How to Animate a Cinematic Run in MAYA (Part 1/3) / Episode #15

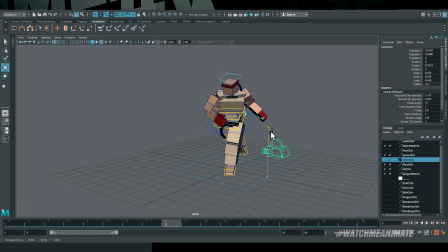(7:42)
Now I'm going to be adding in my first camera and keep in mind that I'm pretty sure that this camera isn't going to be final like 99%
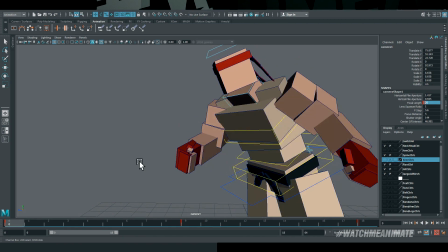(7:49)
sure it's not going to be final but I still place it nonetheless and the reason why I place it is because it's a starting point
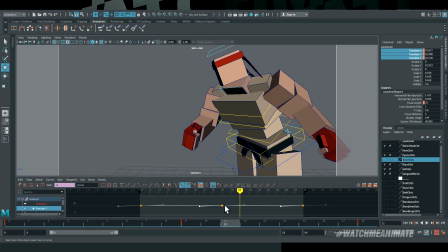(7:56)
it's the first version it serves also as a reminder to myself that I need to make it look better every time I look through the camera
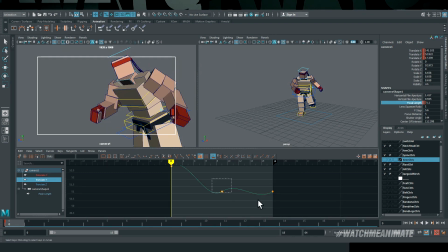(8:03)
I just know I got to improve it so it's a reminder for myself but that said um i know i wanted to favor his left side and
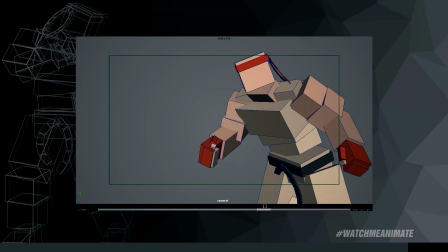(8:10)
this camera does check that box continuing
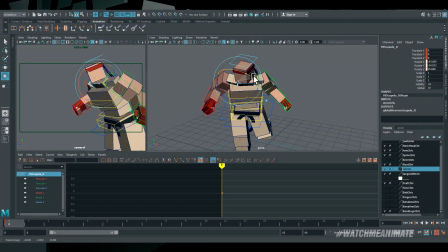(8:20)
with the body pass this time i'll focus in on the upper body shoulders and arms to be specific now although the camera isn't final jay goes run
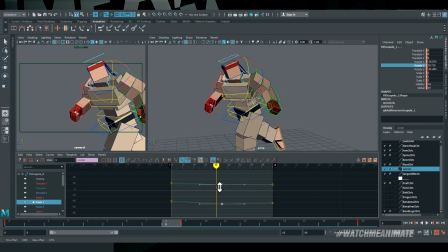(8:29)
favoring the left side is final in my mind so i'm going
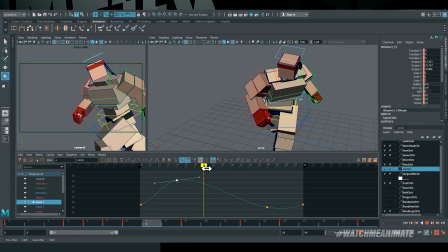(8:33)
to continue the animation knowing very well that the camera will change but the characters
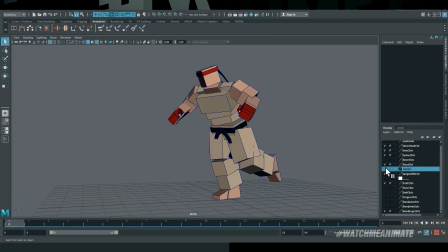(8:38)
run and overall body direction will stay this way now i want to avoid the typical forward facing run which will feel very symmetric versus him
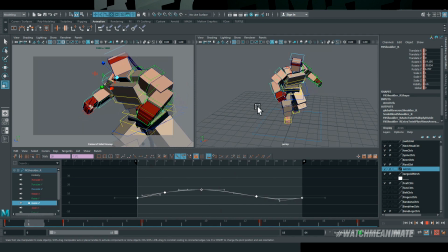(8:47)
favoring his left side which creates more asymmetry and in turn creates more appeal animation on the arms is very basic at the moment but as you will see
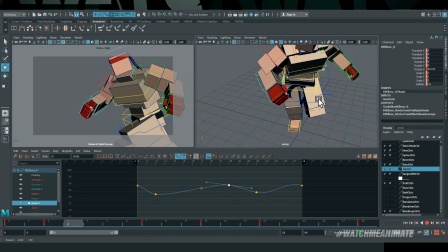(8:56)
in the next step we'll take everything up a notch
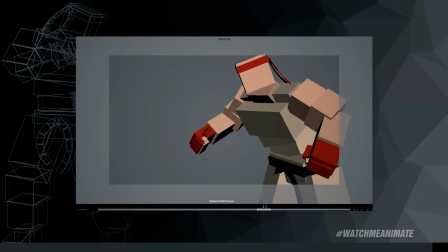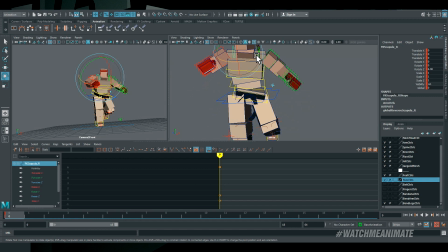(9:06)
all right so in the top left viewport you can see the view from the second camera that i've added into the scene which i'm quite pleased with because number
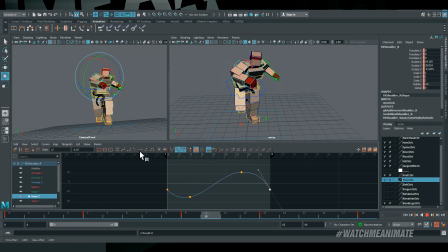(9:13)
one is showing the entire body number two it's giving you the viewer a more dynamic look at the run and number three this camera just gives the shot that much more appeal so now that i have an interesting camera to work with i'll continue layering in more animation detail into the overall mechanics of the run At the moment,
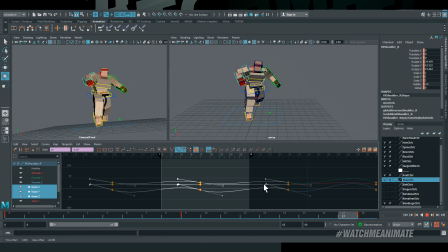(9:32)
I'm addressing the arms via the F-curve editor and one of the ways I like to animate the arms is to key
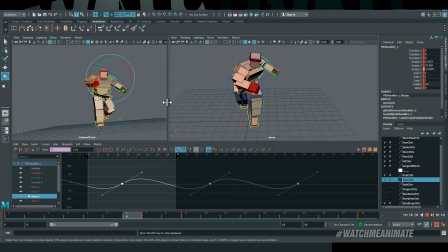(9:37)
in two poses at both extremes and then duplicate the curve multiple times and in real time,
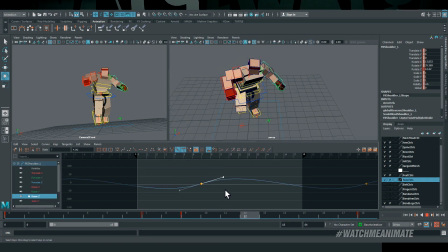(9:43)
adjust the position of the curve until the timing of the arms feels right.
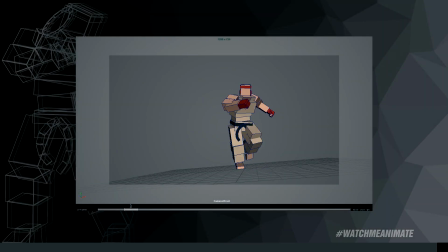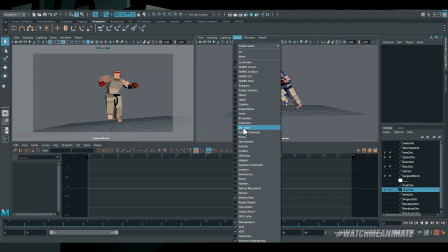(9:54)
so just when i thought i had a cool looking camera angle of the full body run in action i made yet another adjustment to favor
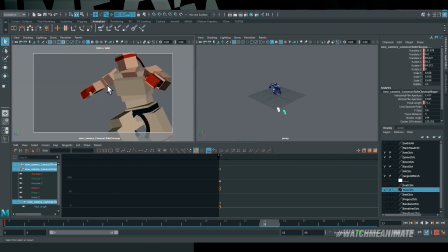(10:02)
uh jago's left side of the run still full body but pull over to the left and that's when i knew that the camera was locked and final it's
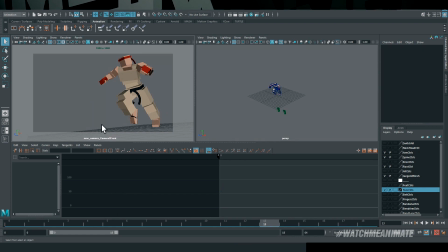(10:10)
a feeling when you see it you just know so i was definitely feeling this new camera profile and
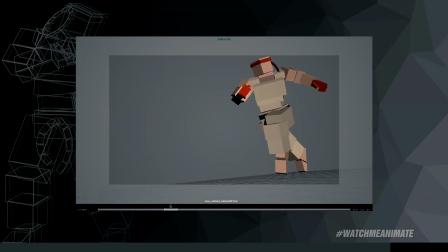(10:15)
i knew that i was not going to touch it from this point on and that this would be the final cam
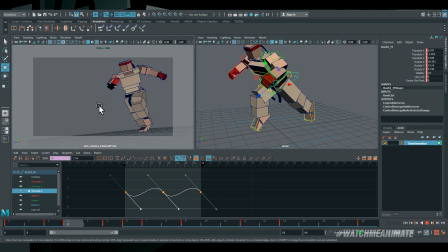(10:23)
now that i have a final camera that i know will not change i'm going to make some final tweaks to get this run cycle ready for secondary
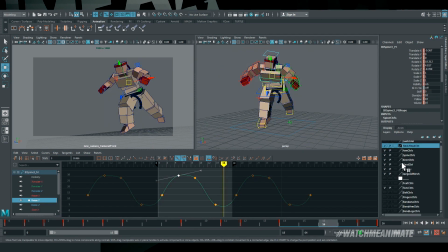(10:30)
animation that's going to be the focus in our second part of this series and is really where the magic happens now in order to create this
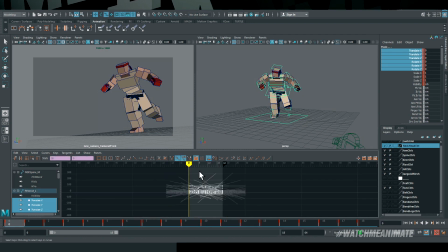(10:38)
unique cinematic performance we need a really long run cycle to work from so i'm going to select the full character and duplicate this run a bunch of times
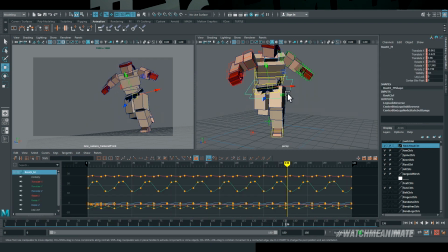(10:46)
make a quick few adjustments on the f curves and this cycle is ready for secondary animation remember it does not have to be a perfect run cycle because we're going to completely transform it and bring it to life using secondary animation
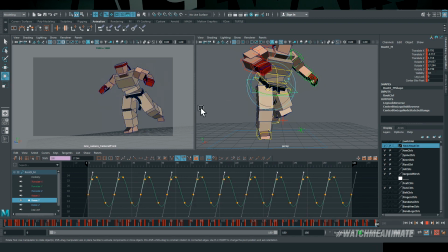(11:00)
in our second part of this series so that said it is time for a wma recap